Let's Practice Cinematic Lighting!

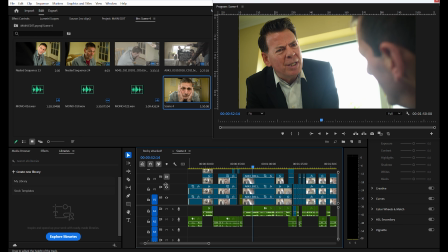So here we have a scene with Connor talking to Michael, and you can see there are actually 3 layers of Connor here. And the reason there are 3 layers is because each of those is its own separate thing.
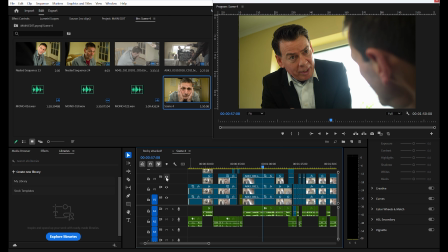So I've 1 layer for just the eyes, you can see. I've 1 layer for just the face,
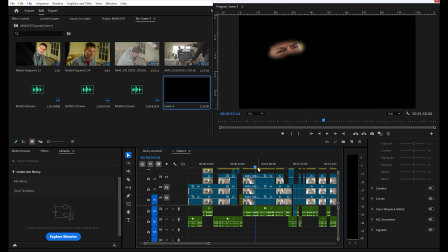and then the main layer for the rest of the shot. So there's the eyes, because you always want the audience to be looking just at the eyes. There's the face, and you want them going towards that, and there's the main body.
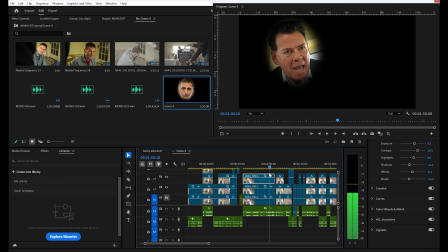And you can see they are 3 different exposures as well. The top one is 0.3, then the face is 0.1, and then the main shot itself is on 0.0.
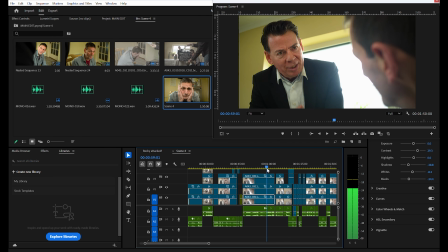So just a nice little subtle difference like that does make a big difference to guide the audience's eye into the character's eyes.
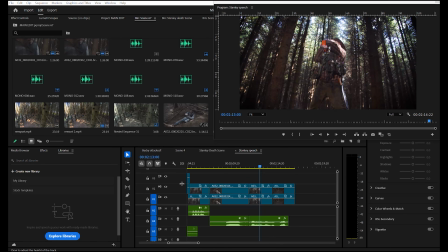And here is another example. This is a shot that was pointing up towards the sky, which is always difficult because the sky, even in Ireland, which is normally cloudy, is often quite bright. So again, I have 2 layers of our wonderful actor Sean here.
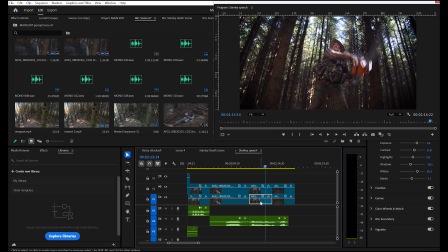The top layer is just Sean's body, and then the bottom layer is the rest of the shot. So the top layer is a little bit brighter on 1.6. No, the top layer is on 2, yeah, and the bottom layer is on 1.6.
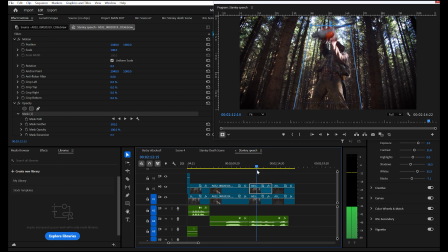So the layer that's focused on Sean is brighter than the background, because that's what we want the audience to focus on.
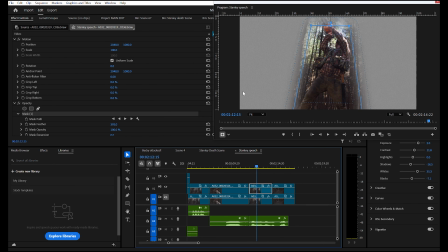We want the audience to focus on Sean and not be overwhelmed by the high exposure that's coming from the sky. And that is the end of the video. Thank you so much for staying to the end. Thank you for watching. And if you haven't already, don't forget to like and subscribe for more updates on Gardener's Planet and more tips and tricks from the world of independent filmmaking.